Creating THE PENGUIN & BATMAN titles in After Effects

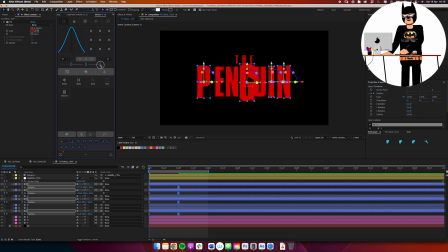Even though it is a fairly simple one,
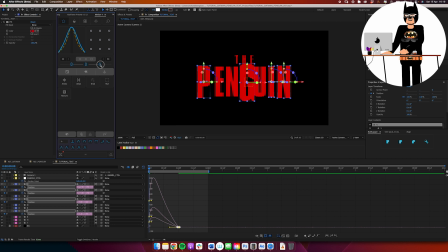we're using these different techniques to add different layers on top of the animation to make it look a little bit more exciting.
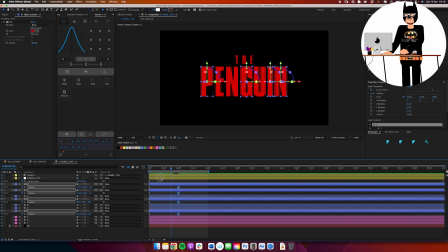So we got all those letters animating, pulling back from the camera and settling into their final position before we start animating the path and the shape of the letters themselves.
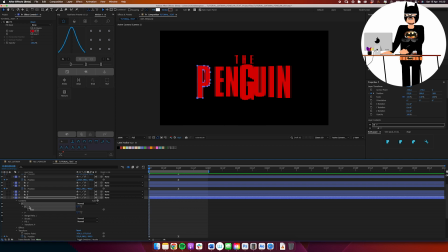What we got into here, I have created shapes from my text layers,
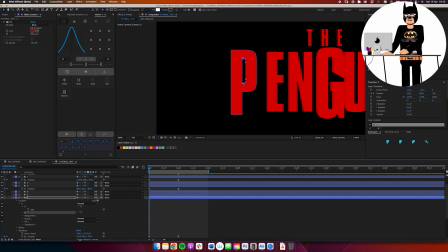and this has been done automatically by After Effects, giving me, in the P example, I have one shape for the P, and then I have another shape for the hole inside of the P, and I have these little points around the letters as vertex points, allowing me to make adjustments exactly like this,
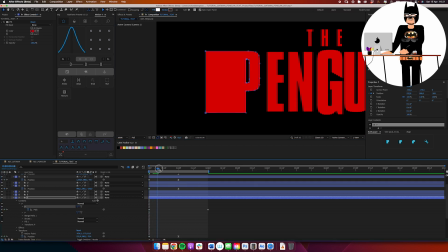which in a couple clicks gets us very close to the final reference.
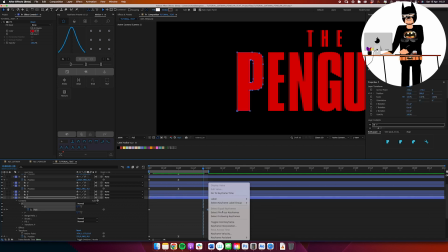And this is about as simple as that animation probably was created.
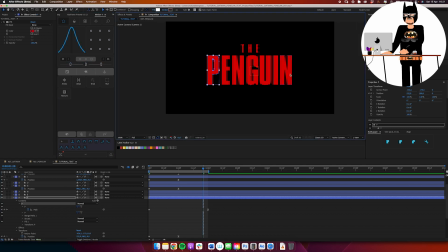Nothing wrong with a simple animation as long as you layer several different things on top of it, like we're gonna do and like the original reference has.
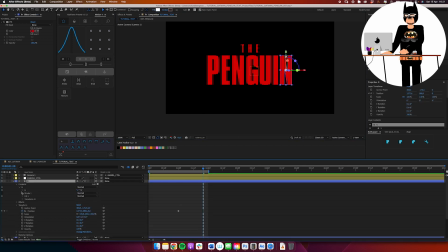We have a little bit of camera animation, a little bit of zooming, a couple letters animate differently, and then we animate the overall shape, layer some textures on top of that, and then bada bing, bada boom, we have a pretty sweet and very distinct animated look that is immediately
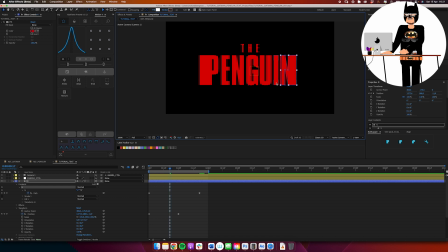recognizable for the Batman and now for the Penguin as well. So really, at this stage, it is just about going through and seeing what different letters would I like to animate and how would I like to animate them. Looking at the shape of the original letter, like the I in this case,
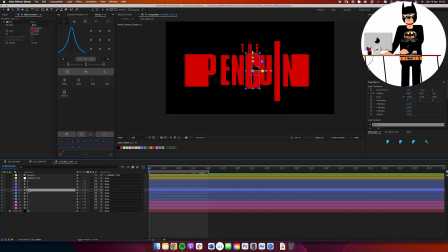kind of makes sense to stretch it both upwards and downwards, or both, like in the case that I did here.
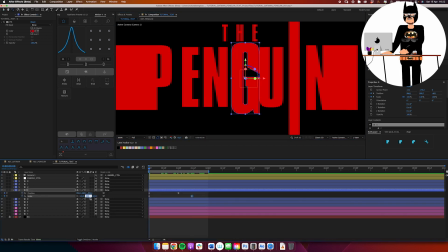And for some of the letters, I'm also scaling them up a little bit. So I'm pulling them closer to the camera and scaling them up and animating the path and just doing various different techniques
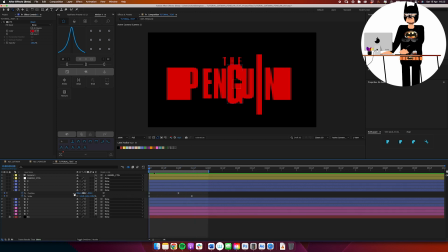in here to get the final end result of something where quite a bit of stuff happens in the very first second or two, but after that everything just kind of settles into its final position.
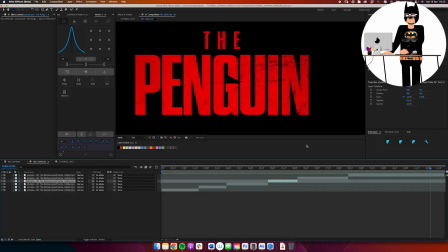And I've adjusted the anchor point animation of the null as well to make the zoom go a little bit quicker.
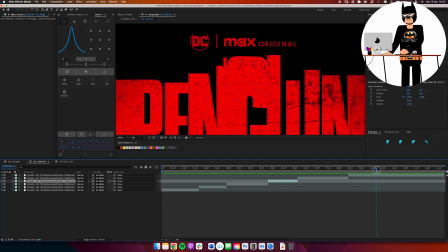Now I'm looking at the letters, THE, at the very top of the word the penguin,
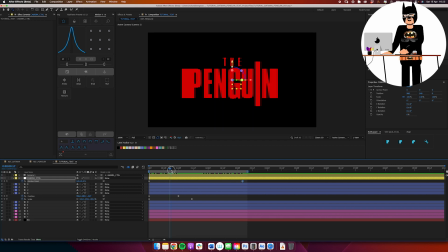and I can see that those are also being animated, and I want to do the same to my title card.
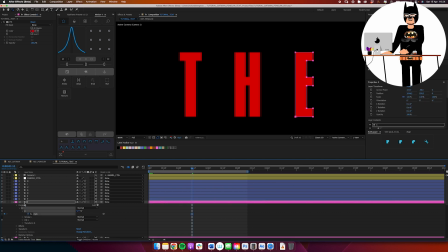So for these letters,
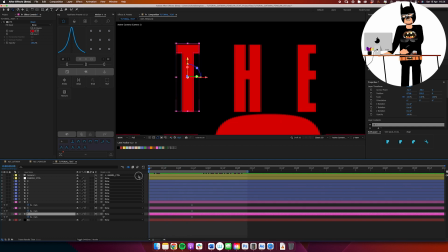it just makes sense again to look at the letters themselves and let the shape of the letters kind of dictate how they would want to be animated.
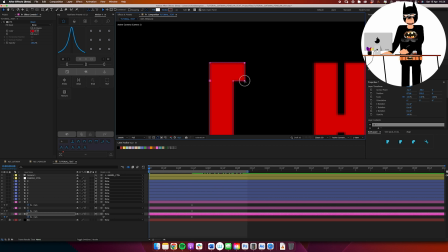And in this case, I'm taking the horizontal bar of the T and I'm just moving that in to make a vertical line.
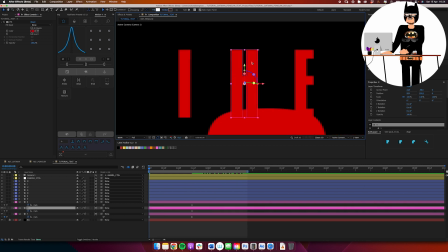For the H, I'm taking the right side of the letter and moving that basically on top of itself to again create a single vertical line like this. And for the E, I'm going to end up doing the same, just selecting all the points on the right side,
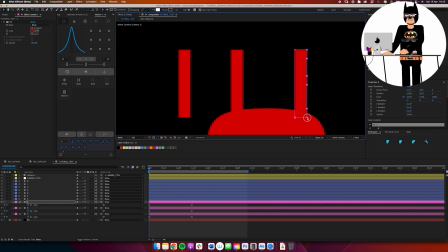moving them inwards so that they also create a single line.
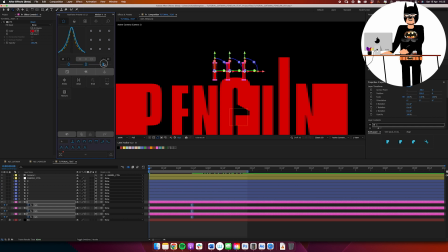And those three lines now show up on top of the word penguin before revealing that they do in fact show THE.
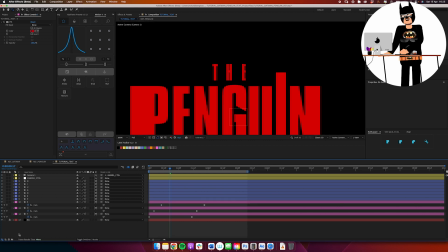And again, I'm just animating the path. I have a linear keyframe on the first keyframe on all of these letters, and then I have a pretty
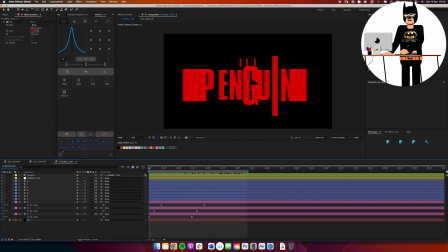dramatic easy ease on the last keyframe to allow these animations to play out fairly quickly in the beginning and then settle into their final form, which gives this very nice look of it feeling like a very natural element to cut to,
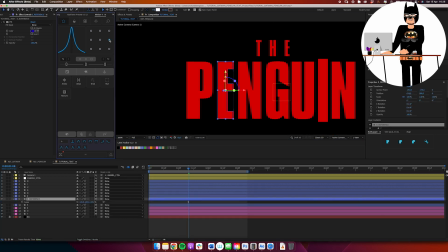and then everything settles into itself. For the letter E, I'm using a duplicated version. I've just called that E reference and colored it blue to make this very apparent what I'm doing. And I'm moving the anchor point to the right side and scaling it up.